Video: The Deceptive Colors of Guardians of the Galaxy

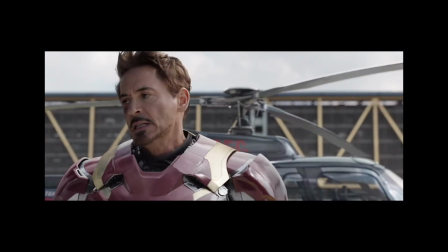0s
So, a few weeks ago, I made a video about color in the Marvel Cinematic Universe.
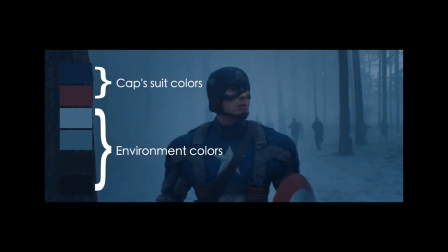4s
You can go watch it if you haven't seen it, but the basic gist was that for a frame to look good, you have to have a cohesive color palette, which means you can't have a whole bunch of bright colors on screen at the same time.
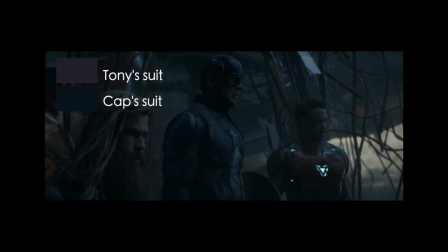13s
I was mainly looking at the way Marvel dealt with having multiple superheroes in brightly colored costumes on screen simultaneously,
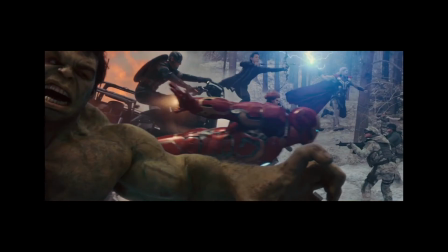19s
so my focus was largely on the Avengers movies and the corresponding solo films of that team's members.
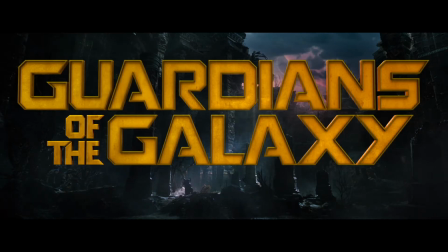24s
But a lot of people had the same question. What about Guardians of the Galaxy? That movie has lots of bright colors, and yet its photography was aesthetically pleasing.
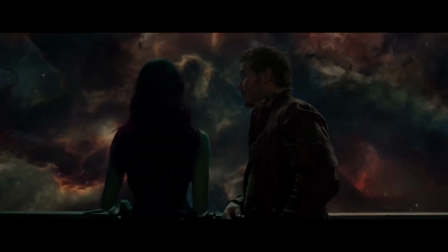31s
How did it get away with being so colorful? This is actually a really interesting question, with what at least I think are multiple really interesting answers.
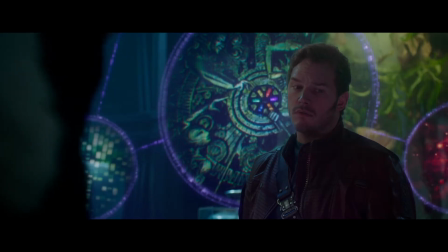39s
So we're going to devote an entire video to looking at the colors in this movie. How did James Gunn and director of photography Ben Davis get away with making Guardians of the Galaxy so colorful?
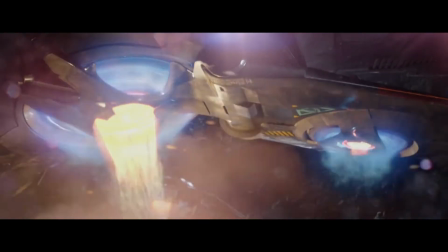48s
Well, the short answer is, they didn't. This movie is at a slightly higher saturation than the other MCU movies, but only slightly.
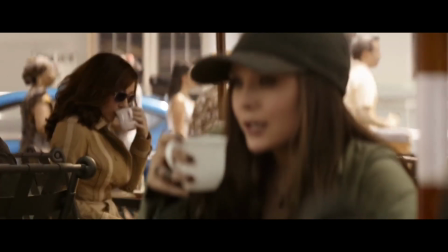55s
Barring the infamous airport scenes, Civil War and Guardians are basically at the same level of saturation.
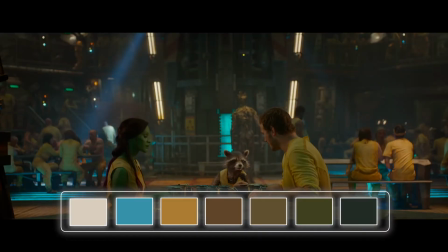60s
And if we pull some color palettes out of various scenes, they're a little bit wider than your typical movie, but they're still pretty cohesive.
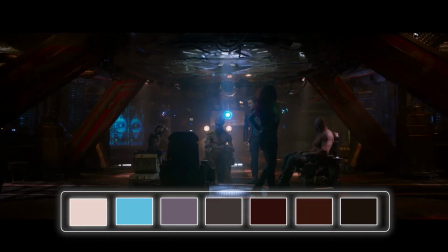67s
James Gunn and his crew were actually using a lot of neat tricks to make this movie's color palette seem really wild and varied, while still keeping it limited and tightly controlled.
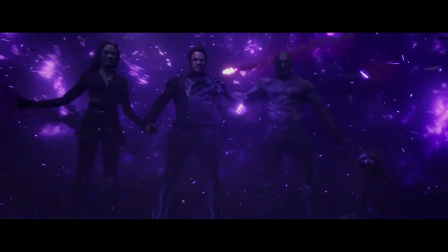76s
First of all, the fact that the Guardians of the Galaxy was based on a bunch of D-list characters rather than the extremely iconic
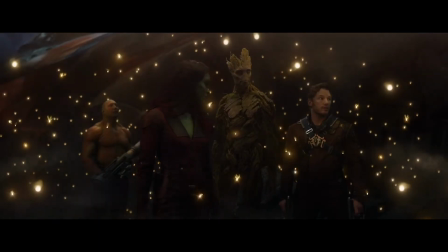81s
and recognizable Avengers gave the production crew a lot more leeway when designing this movie's color scheme,
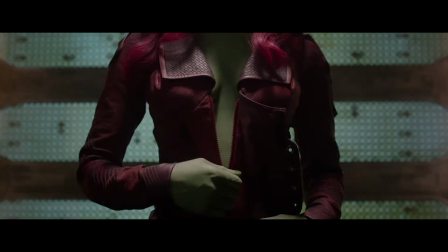86s
as they were not locked into specific costumes and could dress the titular team to fit in with their surroundings.
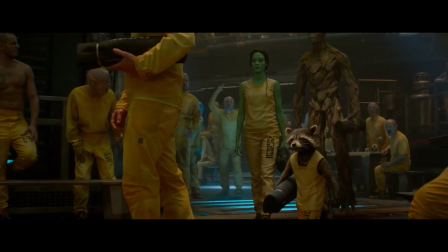91s
For a good chunk of the film's runtime, the whole Guardians crew is dressed in identical outfits, whether they're wearing prison jumpsuits or Ravager uniforms.
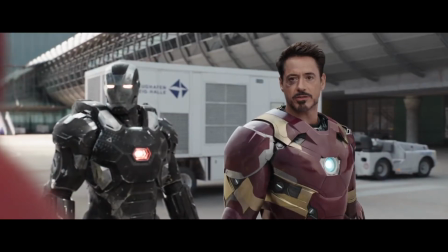98s
This removed the massive color theory problem that the Avengers crew had to deal with, and made it much easier to create cohesion between the protagonists and their environments,
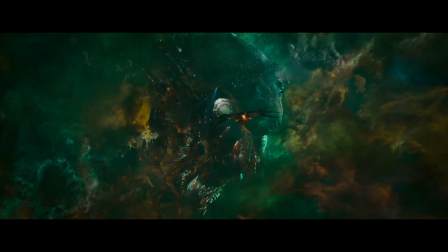105s
but we still have the question of how those environments managed to look so colorful. One of the tricks is which colors they're using.
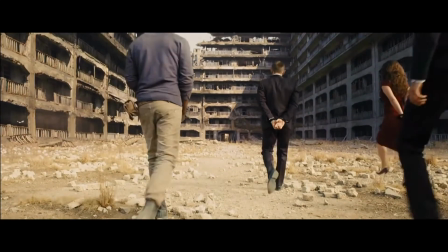112s
Most cinematographers, and painters, and interior designers will generally limit themselves to working with naturalistic colors, basically colors that commonly show up in nature.
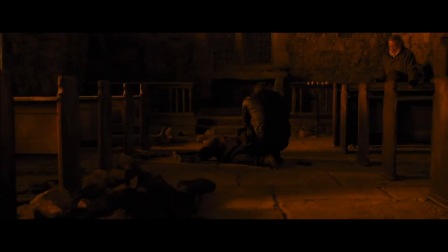121s
Even if what they're designing is set indoors and has nothing at all to do with nature,
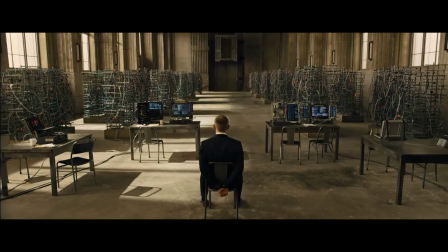125s
colorists will generally stick to colors that people are used to seeing in their everyday environments, and avoid colors that they aren't.
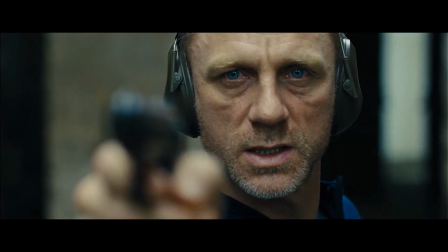131s
Blues, greens, browns, burgundies, whatever color white people's skin is, and yellow, but usually only in the form of sunlight reflecting off of things. things.
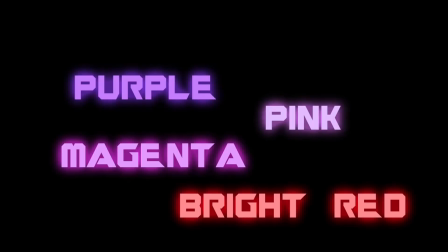138s
Colors like purple, pink, magenta, bright red, and canary yellow tend to not be used very often,
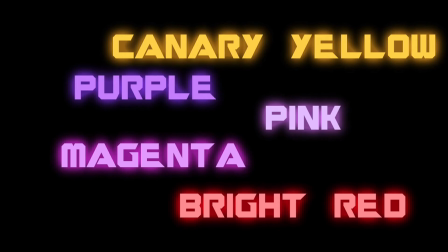143s
because they aren't colors that we really see in our natural environment, barring the occasional bird or wildflower.
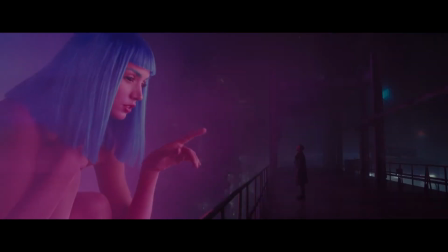148s
So using these rarely used hues is a quick way to signify that the movie's color scheme is wild and crazy without actually increasing the saturation or widening the palette.
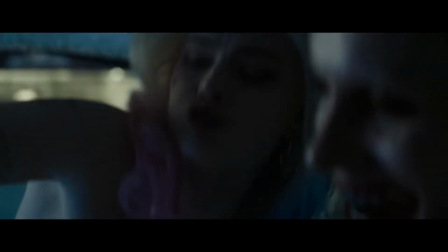157s
You can see this in movies like Suicide Squad or Atomic Blonde.
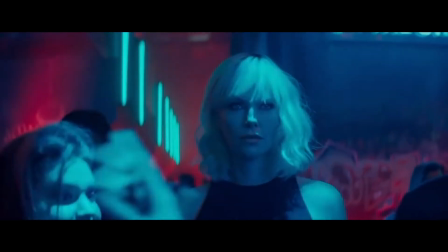160s
Both have relatively muted overall color schemes, but their heavy use of pink and purple light makes them read as being very colorful.
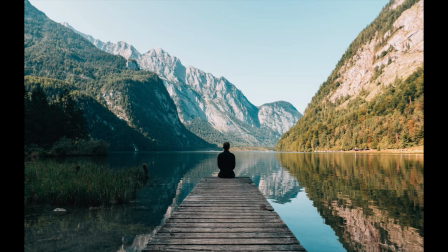167s
Take a look at this landscape, for example. It's at a relatively normal saturation, but colorful is not the first word I would use to describe it.
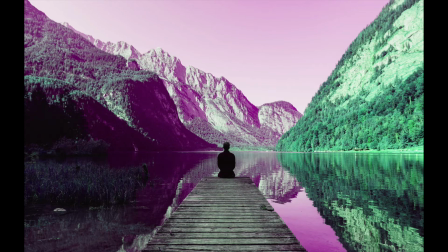174s
But if I shift the hue around 180 degrees, the colors are now much more noticeable, even though there's the same amount of them at the same vibrancy.
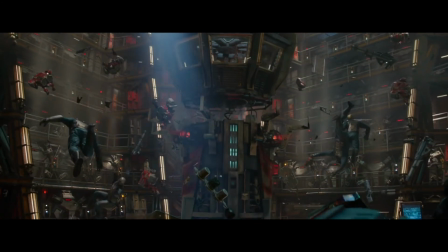181s
Guardians of the Galaxy builds its color palette around a lot of these unnatural colors.
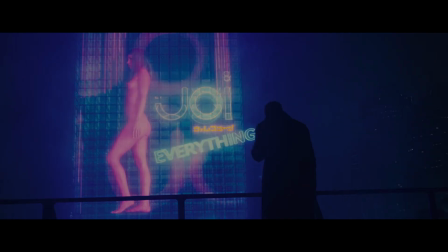185s
Pink is used pretty sparingly, especially compared to some other movies that use it to code themselves as crazy and fun, but it's definitely there.
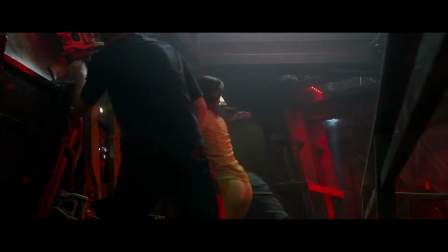191s
There's three characters whose skin is pinky magenta, and most of the indoor scenes will have some kind of red or pink accent lighting, whether it's very prominent or extremely subtle.
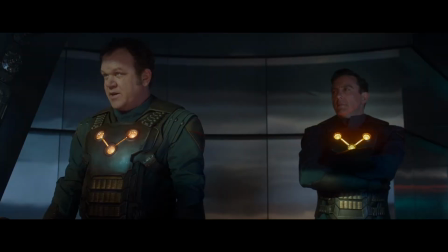201s
It's hard to see at first glance, but this scene where the Guardians are being sentenced actually has a magenta light coming from below, filling in the shadows. It's too subtle to even register on the color palette, but it's definitely there, and even if you're not consciously noticing it, your brain is picking up on it and reading the scene as being more colorful than it really is.
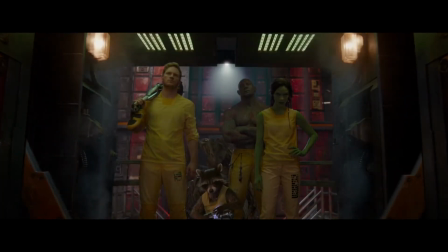217s
There's also a glowy purple gem, the bright yellow prison jumpsuits, and a whole bunch of nebulas and city lights.
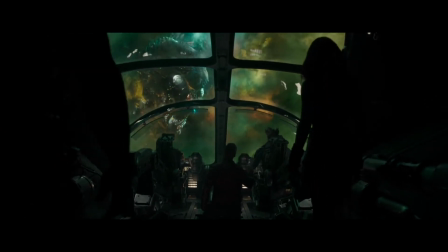222s
The production team also utilizes colors that would be normal on their own, but in combinations that are rarely used.
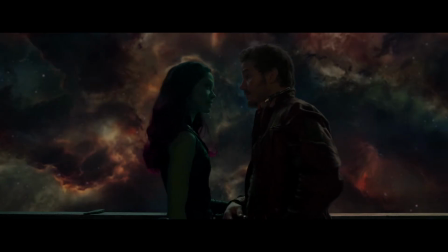228s
The color palette of the scenes in Nowhere is built almost entirely around the combination of green and red.
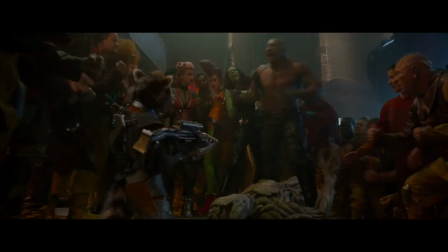233s
In theory, this is a perfectly valid color palette. Green and red are complementary and stand out well from each other.
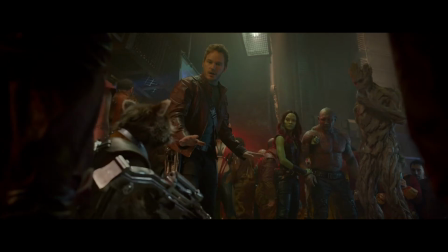238s
This was actually a relatively popular color combination for paintings in the Rococo period.
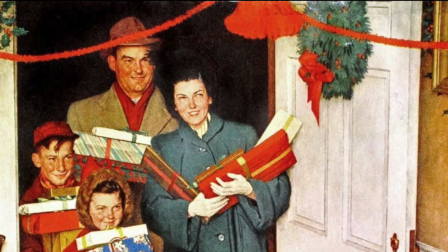242s
But in modern times, that combination is so heavily associated with Christmas time that it's rarely ever used for anything else.
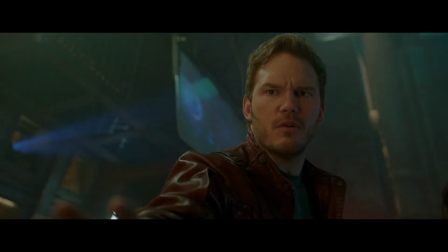249s
On top of that, the combination has a tendency to make skin tones, at least Caucasian skin tones, look washed out and sickly, so most visual artists will avoid using it.
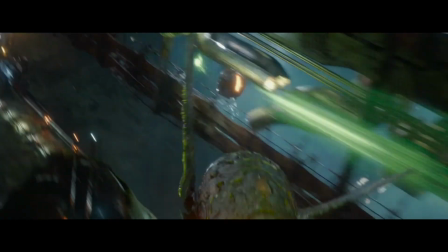257s
The colors in these scenes are actually pretty desaturated, probably to avoid looking Christmassy, but these scenes seem really colorful,
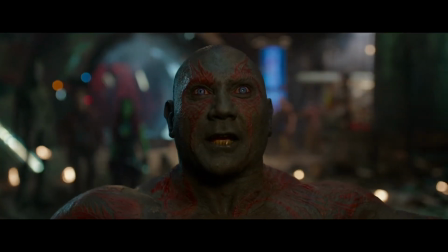263s
because they're using a very abnormal palette, which makes the colors one of the first things that sticks out to us.
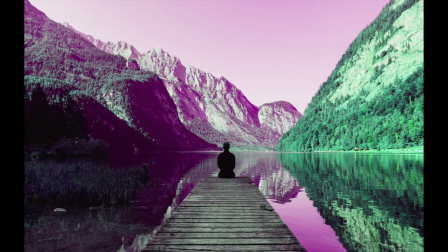268s
Now you might have been saying to yourself, maybe I noticed the colors more in the purple version of that landscape photo because purple is a rarer color and therefore more noticeable, but maybe the color was more noticeable because trees are not usually purple.
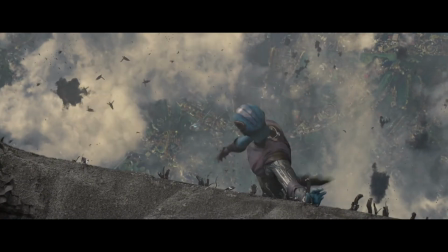281s
To which I say, good point, because that's actually another factor in how colorful this movie appears to be.
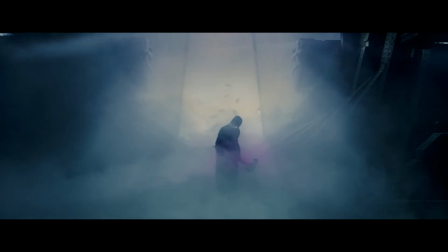286s
We've been discussing color abstractly, but the context in which that color is appearing is important.
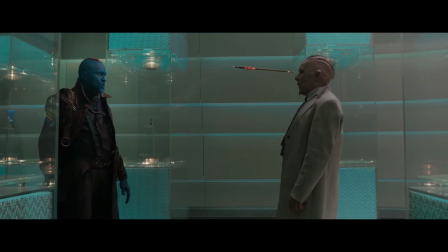291s
The colors in Guardians are more noticeable not just because of what colors are being used, but because things are colored in a way that they aren't supposed to be.
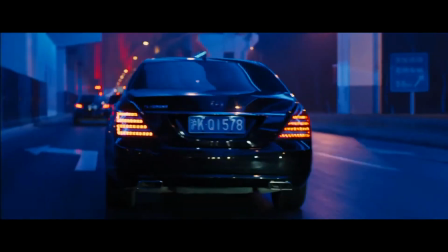299s
As we discussed, blue and green are both naturalistic colors, so unless they're extremely bright or saturated, they shouldn't necessarily draw attention to themselves.
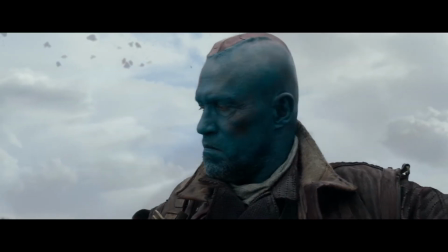307s
But we notice the green in Gamora's skin more than we notice the green of the grass in the background of this scene, because skin is not usually that color.
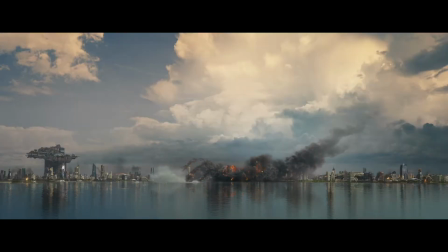315s
We notice the blue of Yondu's skin more than we notice the blue of the sky, because we probably haven't seen that many blue people in our lives.
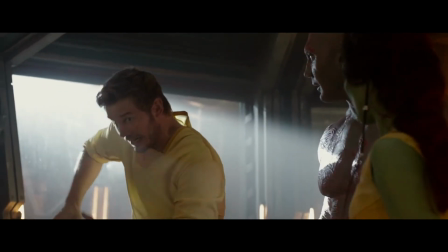321s
This doesn't just apply to aliens. Spaceships and prison jumpsuits are both rendered in colors that we aren't used to seeing them in.
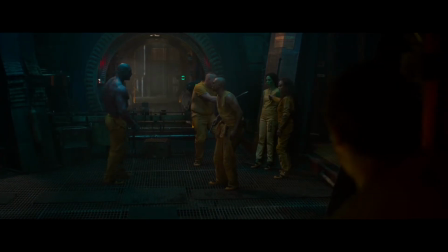327s
When you actually look at them, a huge amount of this movie's environments and costumes are rendered in neutral colors, black, brown, beige, and gray.
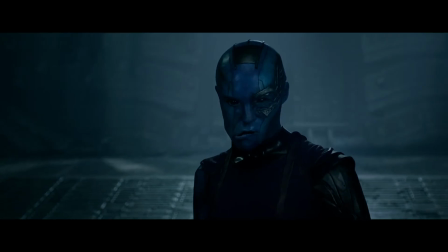334s
The only color in a lot of scenes comes from the skin of specific characters or colored lights,
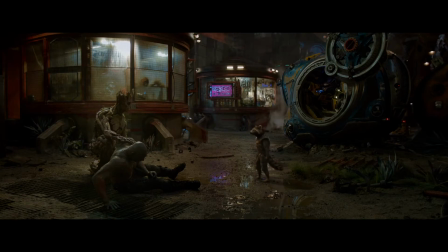339s
and yet, because the production team used these methods to make these limited colors draw your attention,
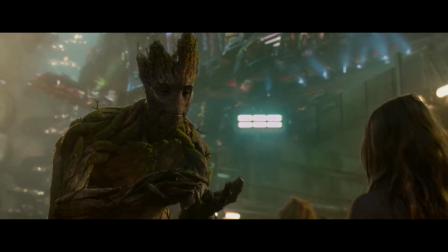344s
these largely neutral colored scenes still read to us as being very colorful.
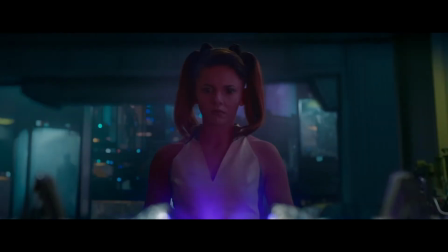348s
By using colors that are usually left off of color palettes, and by rendering characters' costume sets and props in abnormal hues,
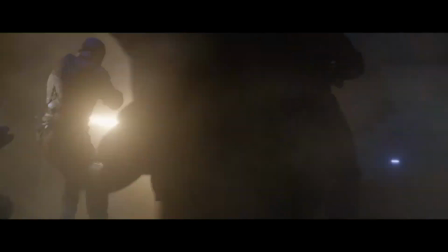355s
James Gunn makes the colors of Guardians of the Galaxy far more noticeable than they normally would be,
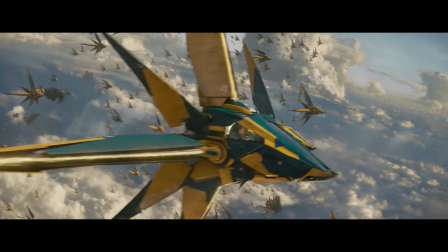360s
creating the impression that the movie is a wild rainbow Lisa Frank poster while still maintaining a cohesive, visually pleasing palette.
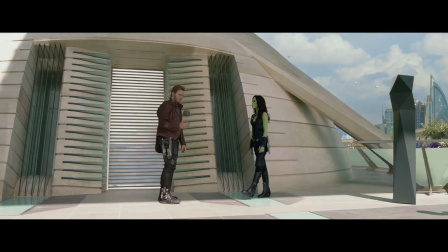367s
But even though Guardians is not as colorful as it might seem, it's still pretty colorful.
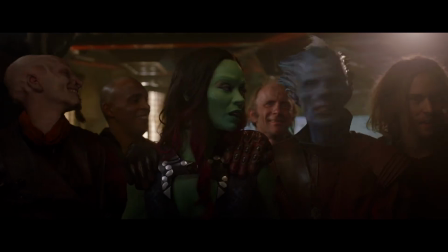371s
There's a lot of scenes with a lot of different colored aliens, multicolored practical lights,
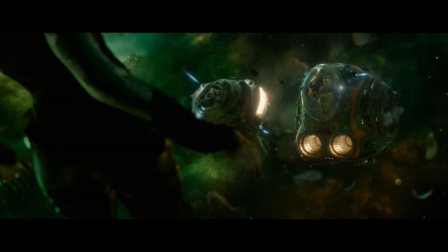375s
people wearing different colored costumes, and multicolored nebulas that run the risk of stretching the boundaries of a cohesive palette,
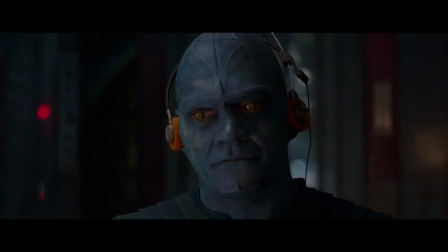381s
which creates a version of the same problem that the Avengers movies spent so long trying to fix.
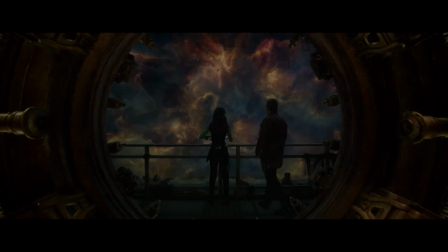386s
Most of the scenes in this movie create the impression of a lot of colors while still keeping things limited, but some scenes really do have a very wide palette.
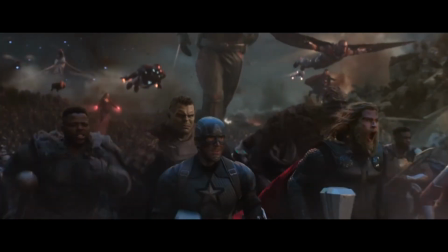394s
Instead of using post-processing or light the way the Avengers movies did, James Gunn and Ben Davis solved this problem with haze.
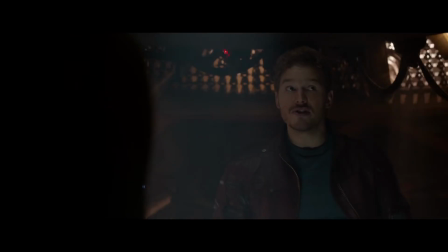401s
There are very few scenes in this movie that don't utilize atmospheric smoke. sometimes it's subtle, sometimes it's extreme, but it's almost always there in some capacity.
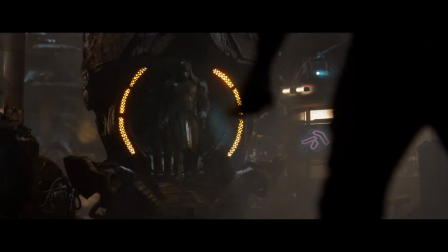410s
Haze serves three major functions. First, it cuts down the saturation of things it's floating in front of, in the same way that post-processing artificially pulls the vibrancy out of an image.
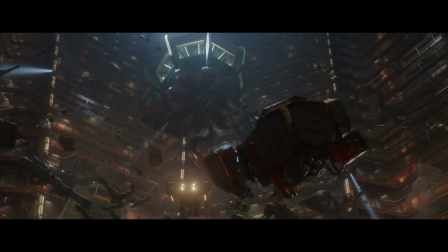419s
On top of this, it also bounces light around, throwing the objects behind it out of focus, having a similar effect to a slightly shallow depth of field.
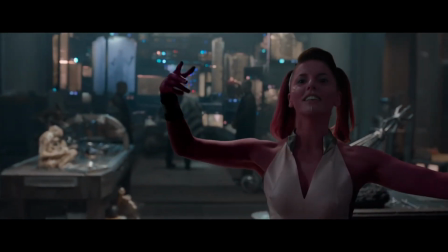426s
But the thing that gives it a leg up over artificial desaturation is the fact that it's both volumetric and practical.
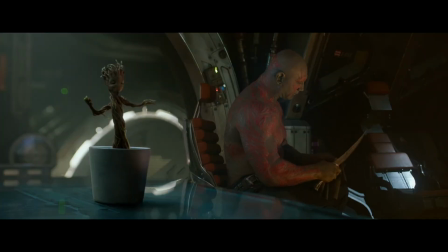432s
The The further away from the camera something is, the more haze there will be obscuring it and the more muted the colors will become. The third thing that haze does is naturally separate the foreground elements from the background, which means even in a very colorful environment, there's no confusion about who the subject of the shot is.
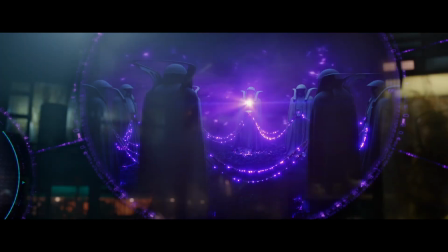448s
When we look at an image of an object, our brains use context clues to filter out anything that could be obscuring its true color.
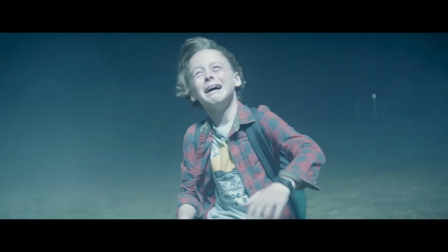454s
Light, shadow, atmosphere, trendy Instagram filters, it doesn't matter, we can usually see through it.
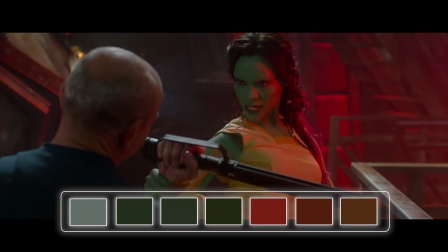459s
If you took a color picker to this shot of Gamora, you would see that the pixels that make up her skin are a whole swath of greens and reds and browns.
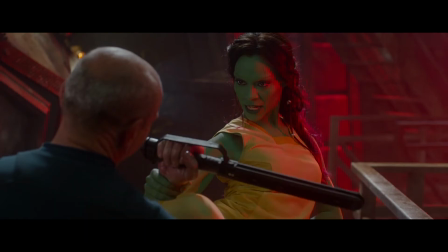466s
But because there's a red light in this scene, and we can see how it's affecting the objects around her, and because we at least instinctively understand how highlights and shadows work, our brains can edit all of that out and, even just from this image, without knowing what the character looks like in other conditions, determine that her skin is one homogenous shade of green.
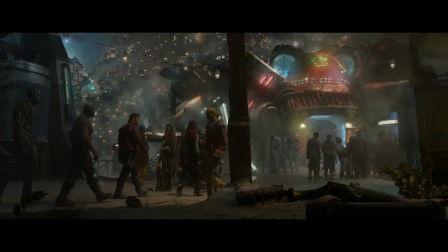482s
We interpret the hazy backgrounds in the same way. Our eyes see the image literally as it is, and because the haze is toning down the background colors and making them clash less,
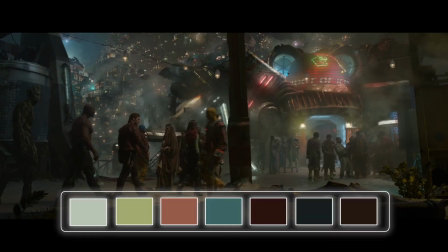491s
that image is coherent and pleasing, with a limited, almost pastel color palette and a clear point of focus.